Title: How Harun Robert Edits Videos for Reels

Hi YouTube, I'm Rob. In this lesson, I'm going to show you my process of editing my reels. Ready to get started? So now you shot your video, you have a ton of great footage. What next? Editing. To edit my videos, I usually use Premiere Pro. I start by transferring all my footage.
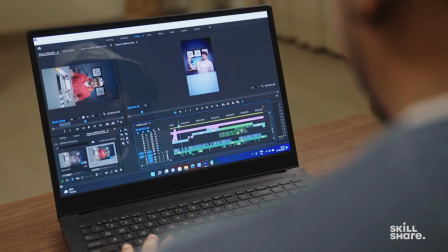[0:20]
Then I sit down with my storyboard and I pick out all the best takes and create a lineup. Some things I usually watch out for when choosing takes is check for pacing, pronunciation, there are no fumbles, my energy, there are no audio glitches. And once I have all the best takes, then I cut to music or if I'm using a view, like in this case, then cut it to the view. So here I have my fully edited reel. I thought I'll take you guys to the edit and I'll show you guys why I made certain choices.
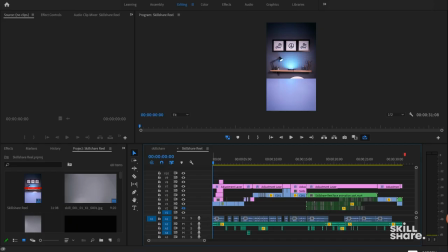[0:49]
So here you can see the first shot where I take out this little roll of paper from my ear looks pretty nice this is the line where I say hi I am Rob so the audience is not
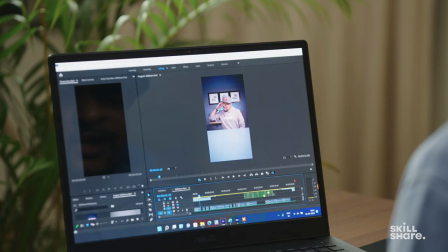[1:03]
expecting something coming out of my ear a very simple shot just two takes where I
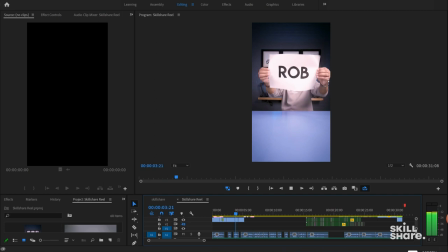[1:08]
took one shot without the roll and the second one I edited it and it creates a perfect illusion like the roll is coming out of my ear and I open it
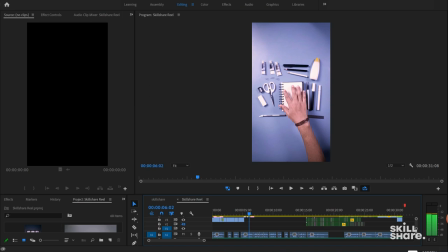[1:16]
and you can see that's my name on it I crush the paper and I slam it on the table and all my
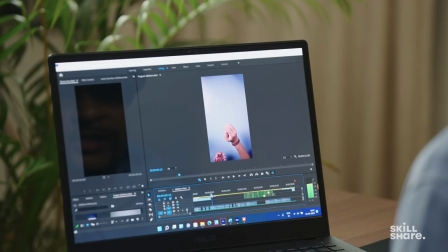[1:24]
materials and my tools come out just like that. This was a simple stop motion.
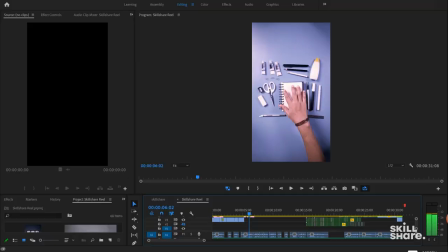[1:30]
As you can see there aren't that many frames and in just few frames you can create a cool effect like this.
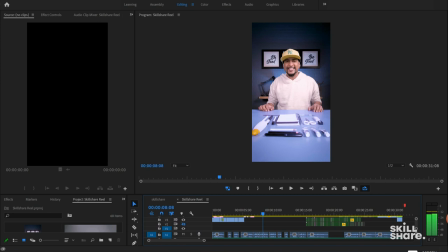[1:36]
Now I'm going to show you another fun section of this video. This part where I change my hoodies and my snapback. Though there is a track playing in the background that complements the video or the visual, I added a sound effect from like a retro video game that makes it even more interesting. Did you see that? And you can see that that sound effect amplifies the whole effect of the visual. When you're looking for sound effects and you don't find any, you can create your own. Most of the times I create my own sounds and just record them on my phone.
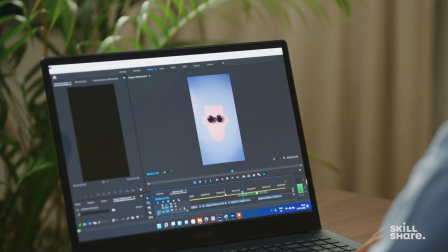[2:11]
This crushing sound is just a piece of paper. Similarly towards the end, you
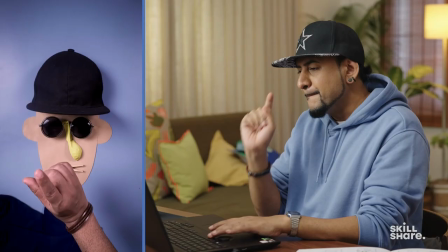[2:23]
heard that? When I'm pointing it goes. So again I just create these sounds using my mouth and I think it's very important particularly in this shot there are only these tiny buttons appearing which are my earrings and something so small in the video people can sort of miss out but adding that sound effect makes it stand out and you
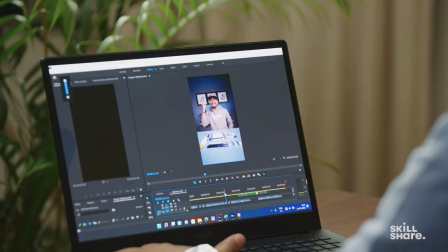[2:43]
notice something is happening in the frame. Now here's a trick, if you see this transition is very smooth. I'm in my studio and I snap and I'm in an exterior shot. I'm pretty much in the same sort of pose and every time I'm doing transitions like this I take a whiteboard marker and I draw a simple outline and
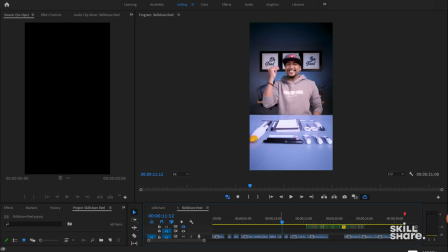[3:00]
just mark my pose so when I go to the next location I pretty much stand in the same kind of pose and my transition always comes out pretty smooth. Look at that. And while you're shooting you always have to keep your edit in mind. And now we have come to the last bit of my video. Usually I have like a surprise element at the end and that's exactly what I planned for this video too. Watch this.
You have to do something you never did.
Cool right? So it's always nice to leave your audience on a high note. I also now have a loop at the end.
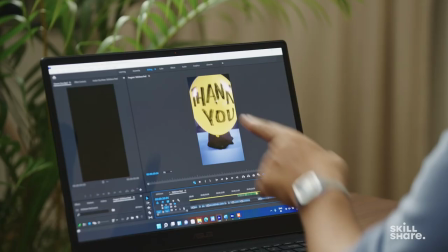[3:36]
So my last shot where I blow the balloon and I say thank you to my audience. I cover most of my screen which acts like a good transition wipe
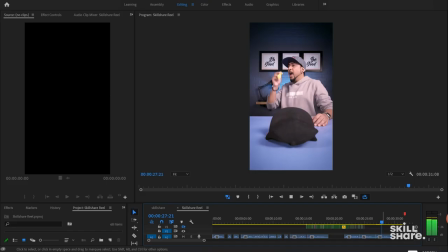[3:49]
that helps me go back to my first frame and loop the video just like this. There you go. So you can plan these little things for your videos to make them more exciting so that your audience wants to watch them again and again.